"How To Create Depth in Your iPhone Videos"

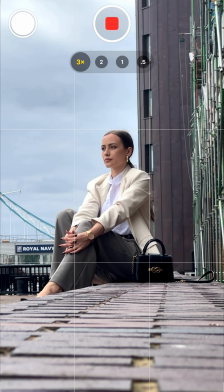We're going to start the video and then we're going to try to move slowly towards the outer part of the wall,
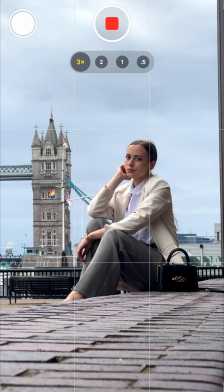just like so, and keep Caroline in the same position all the time.
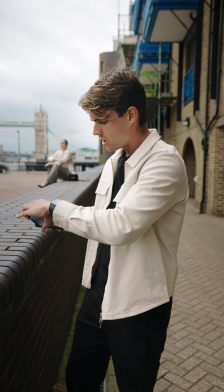Now we stop the video, let's have a look at it back together.
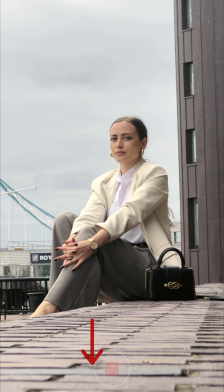And we can notice that we have the texture in the foreground that is moving way faster than anything else in the background.
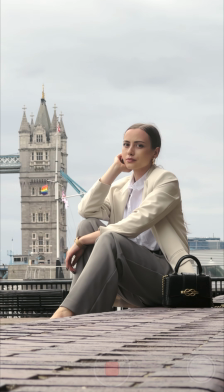Then we have Caroline as our main subject in the middle ground, and I try to keep her in the same position throughout the whole clip.
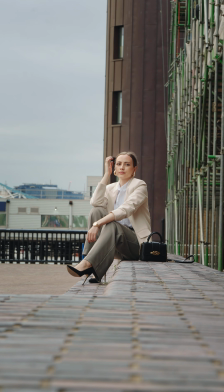This parallax effect really adds a lot of depth and dimensionality to the video.
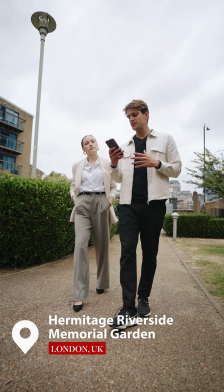Now I want to show you an example of how we can add an extra layer to make a clip more interesting.
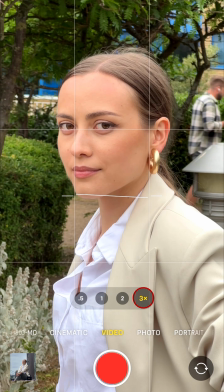So now I'm framing Caroline with a 3x lens. She looks really good.
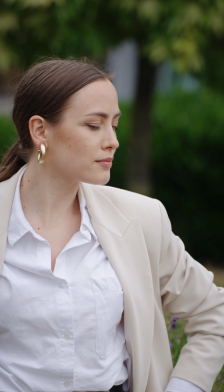She stands out from the background because we have a darker background and she's brighter with soft light on her face. And while this framing looks really good,
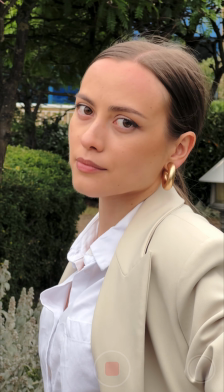it lacks a little bit of dimensionality. So if we want to add depth to the video, maybe we can think of a way on how we can add an extra layer, maybe in the foreground.
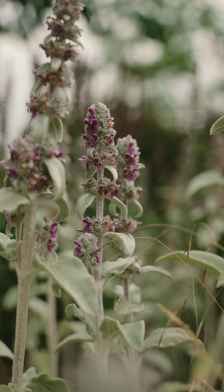So I'm looking around and I can see there are beautiful flowers. So I'm asking myself whether I can integrate those flowers in my frame, maybe adding an extra layer in the foreground.
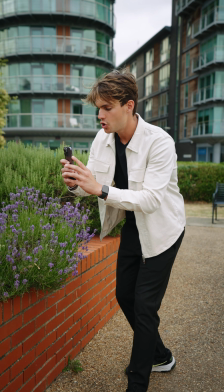So I'm gonna take a couple of steps back, and then I'm gonna try to go a little bit lower and try to have these flowers in the frame, in the foreground.
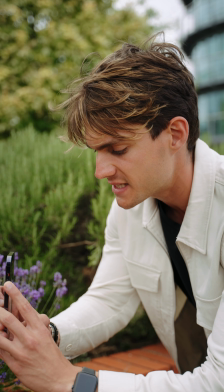And there you go, that looks amazing. I'm doing some slight movements from left to right and right to left.
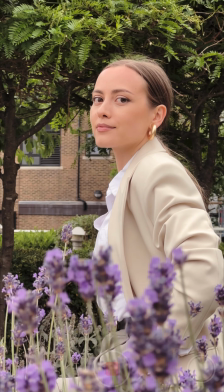Caroline looks amazing.
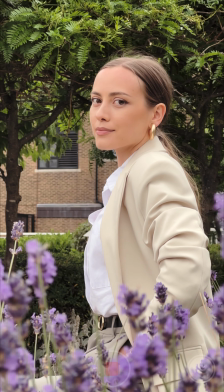We have a beautiful soft light on her face, and I think overall the clip is way more interesting than it used to be without the flowers in the foreground. Adding depth to your clips can be a great way to make them more appealing and visually engaging.
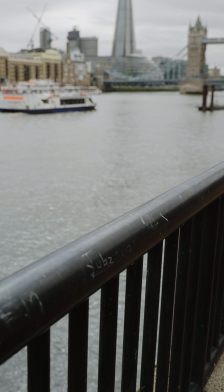It's all about considering how many layers you have in your shot. Do you have a foreground?
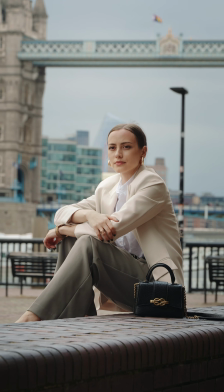Do you have a middle ground? Do you have a background? Try to understand how these elements are interacting with each other in the frame. And remember, it's all about practice. I hope you enjoyed this video, and I'm gonna see you in the next one.
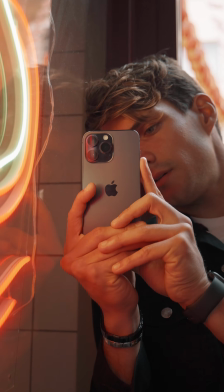Ciao. This preview of the iPhone Video Academy offers a sneak peek into the incredible world of iPhone videography.
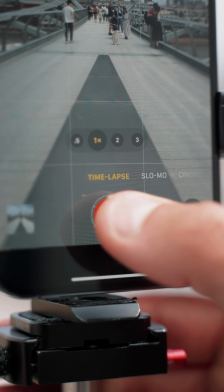Get ready to unlock the secrets, techniques, and skills that will transform your videos into works of art.
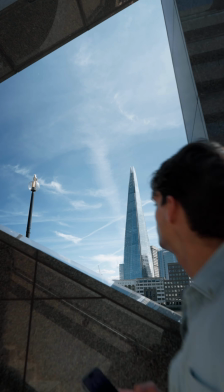But wait, there's more. In the full course, you'll embark on an immersive learning journey covering every aspect of iPhone videography.
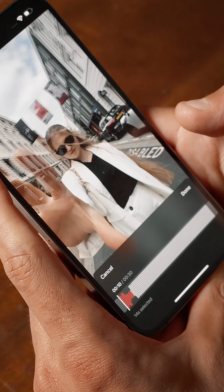From mastering camera techniques to refining your editing skills, the iPhone Video Academy has it all.
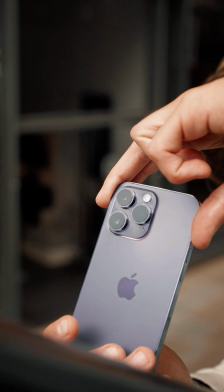Don't miss this chance to become a true iPhone videography expert. You'll find the link in the description right under this video.
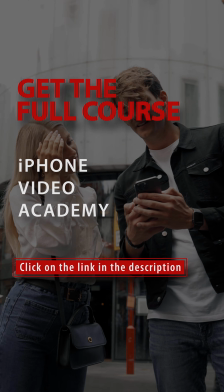Click on that link to find out more about iPhone Video Academy, and I'll see you inside the full course.